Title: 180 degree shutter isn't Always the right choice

For years, people have asked me what the best camera settings are, and for years my answer was, it depends, but start with the 180-degree shutter rule. Well, today is the day I finally answered this loaded question. Let's go through and find out what the best shutter speed actually is.
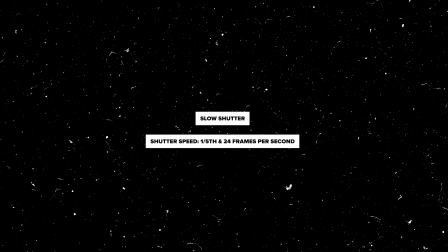16s
And spoiler alert, it still depends. Starting with a slower shutter speed, let's say like 1/5. I'm not going to get too technical about like what shutter speed is, but shutter speed has a huge effect on the exposure of your camera.
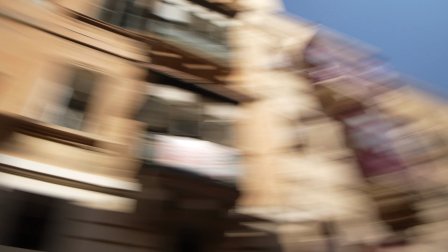31s
The slower your shutter speed, the more light you're allowing to hit the center of your camera, so you'll have a brighter image.
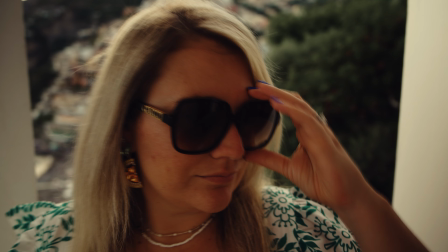38s
This is great for low light static shots, but when anything is moving, we're immediately going to see a ton of motion blur.
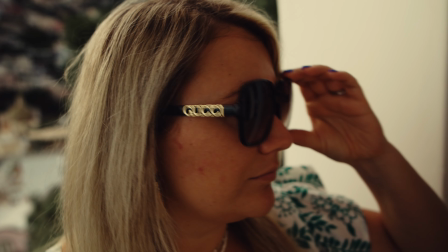46s
Another way to creatively use shutter speed at 1/5 is something called shutter drag,
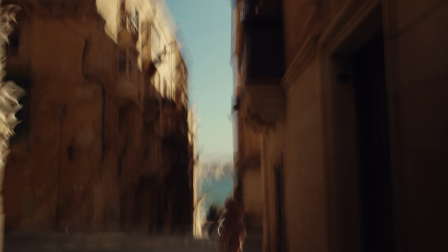52s
and this is great for like insert shots or a creative piece or transitions if you're doing a faster moving edit.
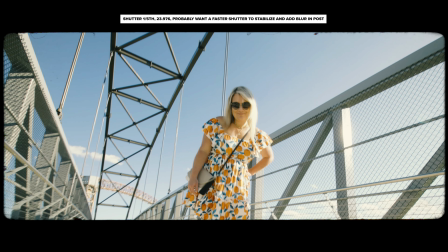58s
If you're slowing down your shutter for either more light or motion blur, make sure you're doing it deliberately and for a good reason,
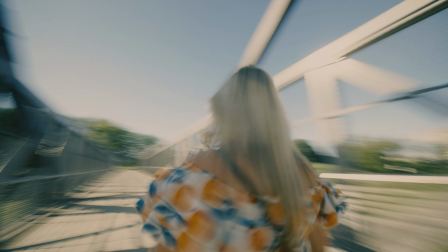64s
because if you use this at the wrong time, it just screams unprofessional and you don't know what you're doing.
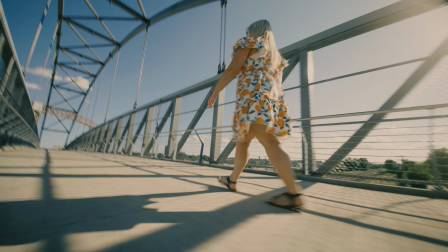70s
If you shoot a talking head interview at 1/5 of a second, the client is probably not going to be very happy. But using the shutter drag effect at the right time is something that takes a lot of creativity to use right, and it can help your shots stand out.
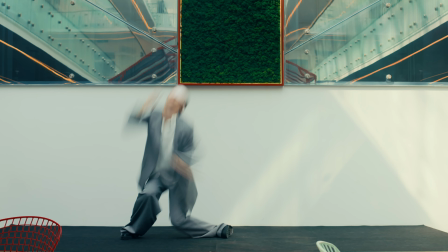84s
You can even slow things down and make them look like they're trailing into each other, or you can use slow motion to make this even more dramatic.
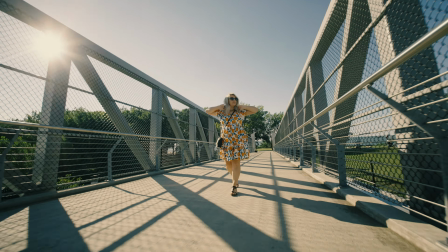92s
Onto the shutter speed you'll most likely be using all the time, 1/50th or around there.
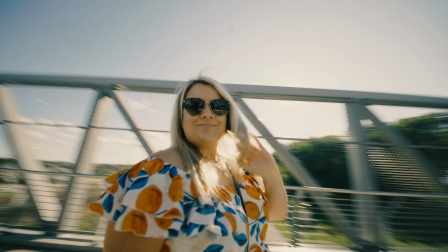97s
From an exposure standpoint, this is a pretty neutral starting point as well.
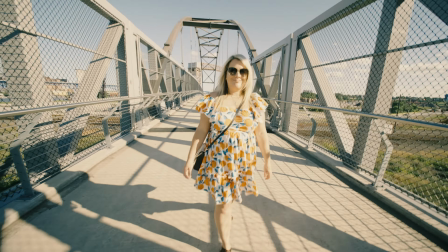102s
Bright environments may need some ND or like stopping down your lens to get the proper exposure.
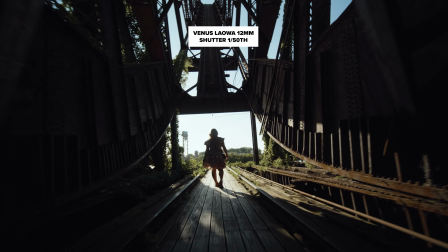108s
For 24 or 25 frames per second, around 1/48th or 1/50th shutter speed is where you'll be most of the time. I'm shooting this video using the 180-degree shutter rule, so the motion should be a little bit blurry and have a little bit of like an organic, real life feeling to it.
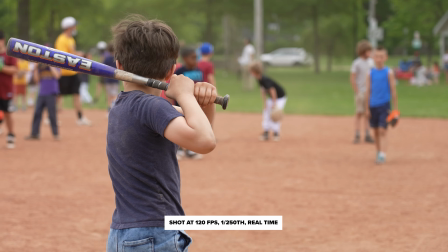124s
If you're filming something a little faster moving, like running though, I tend to shoot slightly faster of a shutter speed to avoid too much motion blur.
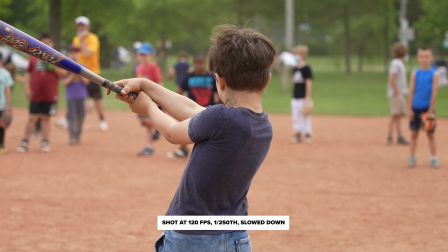133s
Something around 1/100th or even 1/250th if it's really fast.
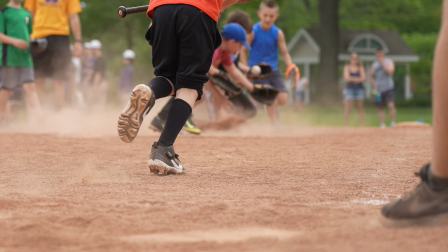138s
Sometimes I don't want to have too much motion blur on the subject, because if I'm filming something that's very quick,
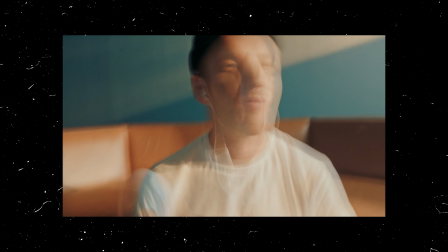144s
I could miss the action altogether because there's too much motion blur. Taking a second from the shutter speed video to tell you about today's sponsor, Motion Array.
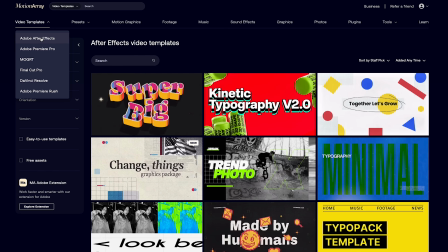153s
Editing is by far the most time-consuming part for making videos, for me at least, and Motion Array helps speed that up. Motion Array has tons of high-quality templates, footage, photos, music, sound effects, and more that you can use in your personal and commercial projects. Motion Array has thousands of different assets, and they break it down so it's easy to find exactly what you're looking for.
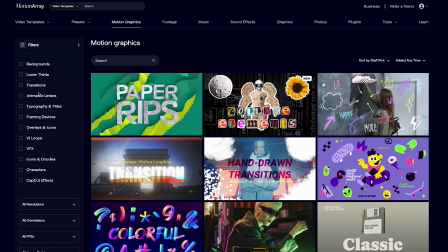174s
They have motion graphic overlays, loops, animations, transitions, and more to help you add interest to your videos.
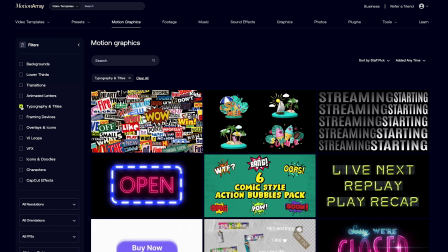180s
There are video templates that help you save time making titles, infographics, logo reveals, transitions, and more.
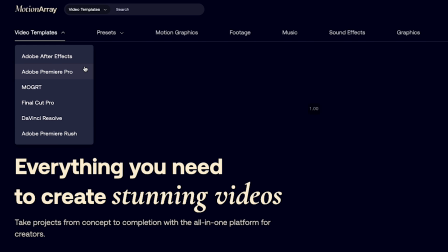187s
You can also sort video templates by your editor, like Resolve, Premiere, After Effects, and Final Cut.
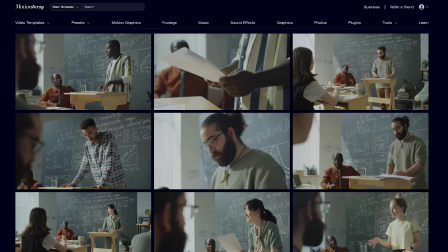193s
They have collections of stock footage that actually looks good, and the clips come from the same collection, so you can use multiple clips in the same scene.
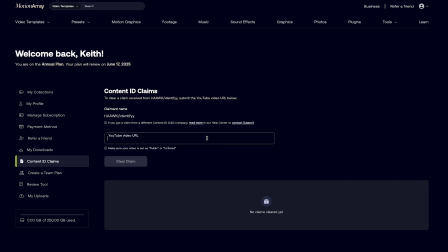201s
Motion Array also has an automated tool to help you automatically clear copyright issues, so you can remove the headache of copyright claims.
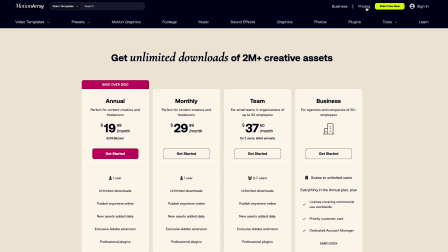208s
To try out Motion Array, you can sign up for a free account to access a limited amount of their assets, or if you subscribe to a monthly or yearly plan, you can access their entire library that you can use in your personal and commercial projects. If you're interested in signing up, you use the link in my description and you'll get $50 off when you subscribe today.
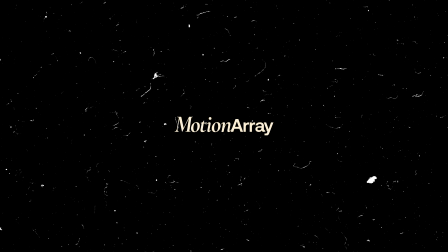227s
Thank you, Motion Array, for sponsoring this video. On to the fast shutter speed here, 1/500th, and when you're shooting real-time footage, this is when it starts to look a little bit overly digital and stuttery, to me at least.